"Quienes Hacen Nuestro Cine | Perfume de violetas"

Y la cámara ve todo eso, pero justo lo que no ve es la violación, ¿no? Y esto destaca más después cuando ella entra al baño de mujeres en la escuela y ves las marcas en las piernas,
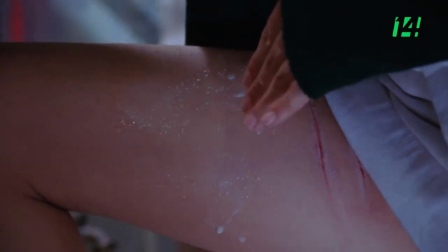2250s
en los muslos, ¿no? Esa es la evidencia de esa violencia que no se vio durante la violación,
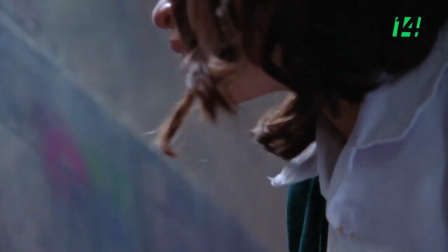2257s
pero que como espectadores pues todos vivimos, porque vimos cómo era sustraída, ¿no?, de su espacio y violentada a través de los objetos de su morral. Y esa fue otra cosa, ¿no?, que también era dispersar los objetos del morral para que esa fuera la evidencia.
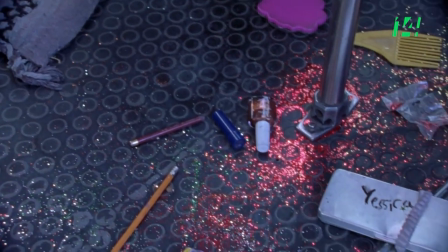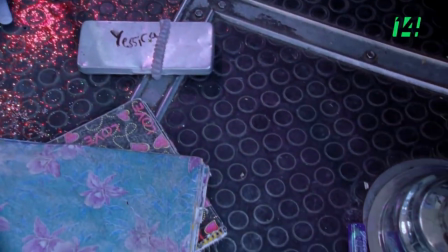2281s
Por ejemplo, en vez de ver cómo la violan, ver pues, las cositas infantiles que todavía trae en su mochila, ¿no? Entonces, pues son las cosas que creo que los directores podemos aportar a los guionistas. Eso está muy padre en esa película, porque Marisa sabe hacer esas cosas con mucha contención y eso ayuda a evitar vulgaridades, ¿no? Esa escena no se ve, realmente se siente en el momento en el que abren la puerta, sale como escupida Jessica, todavía se queda pegándole al microbús, sintiendo, no, todavía tiene fuerzas para... Y le voy a decir a mi mamá que ta, ta, ta, y que andas así, y me estás haciendo daño.
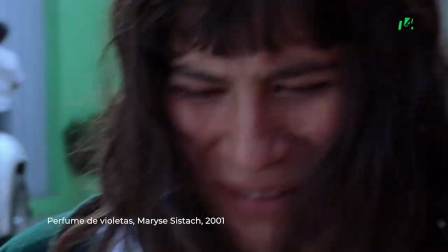2337s
Y a mí la escena en la que siento que tenemos como a una Jessica completamente
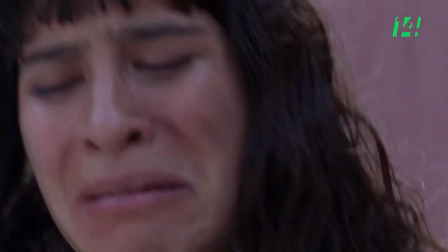2346s
desconfigurada es cuando llora y se va
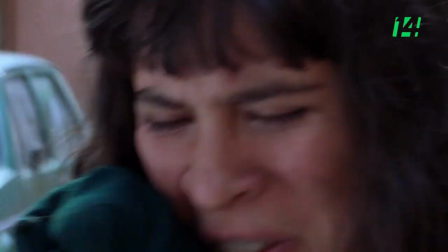2350s
como haciendo chiquita, que eso fue lo que me dijo Marisa, te haces chiquita,
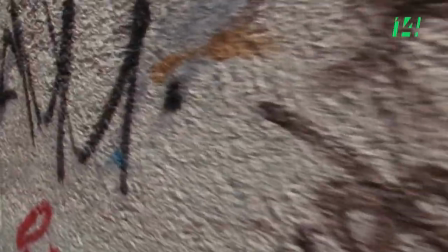2357s
lloras como una chiquita, como un berrinche, como un, es que son unos chafas, son unos tontos,
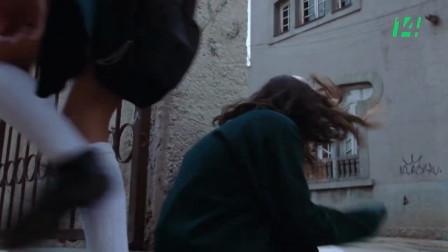2365s
son unos babosos, son unos, me dice, lo que se te vaya ocurriendo en ese momento, no lo pienses.
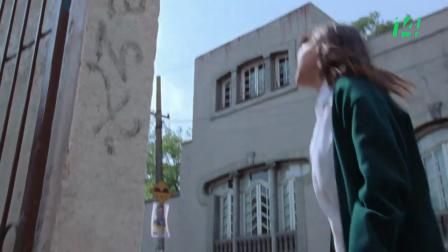2372s
Y ahí siento que es completamente la dirección de Marisa, donde encuentra justo ese dolor después de haber tenido una situación tan fuerte, ¿no?
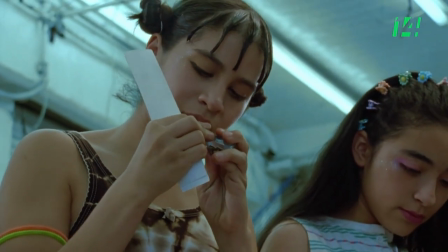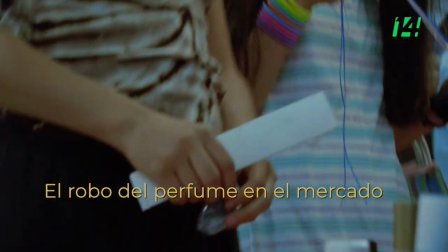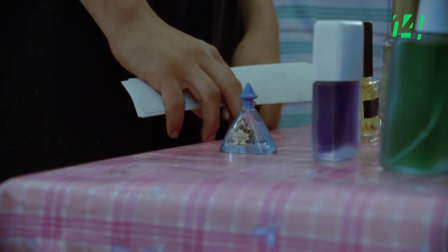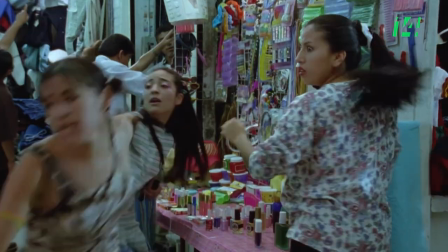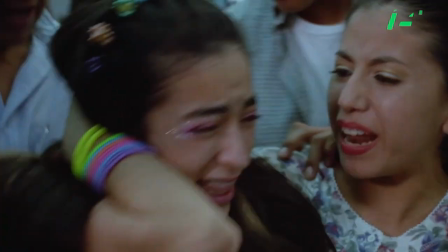2411s
Toda esta secuencia pues son tomas cortas, a excepción de la carrera, creo que la carrera para donde ella llega a esconderse.
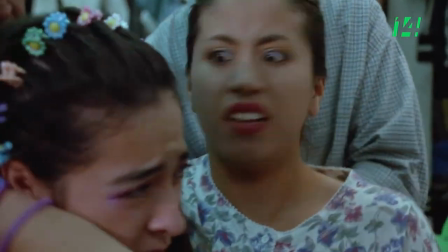2420s
Esa sí es una toma más larga y está muy bien. Enseguida se mantiene en foco, ¿no? Se mantiene toda la atención y encuentra refugio en ese lugar donde no va a ser encontrada y tiene el problema con el que su personaje vive, ¿no?
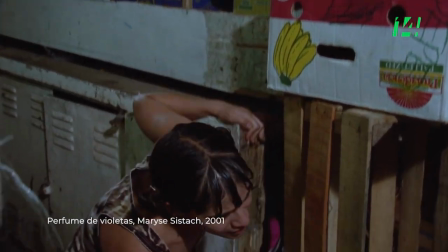2439s
Y el espacio de reflexión, la cámara también lo deja ver,
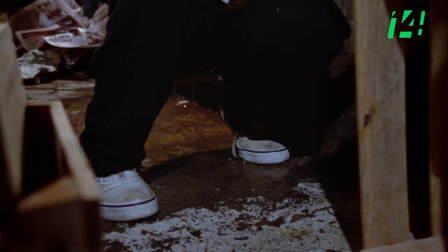2442s
porque entonces Jessica se orina cuando está ahí escondida entre las cajas del mercado. Y ahí, pues no lo dice, ¿no? Pero viene la reflexión, ¿no? El personaje recapacita sobre su actuar, ¿no? ¿Por qué? Porque algo se lo dice, ¿no? Y la cámara, pues, está ahí para testimoniarlo. Es una secuencia importante porque va a determinar el rompimiento de la amistad de las dos mujeres. Y en realidad, pues, obedece a un acto impulsivo de Jessica, ¿no?
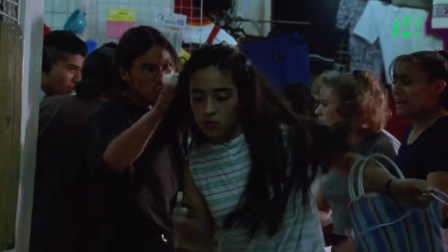2482s
Como todos los de ella.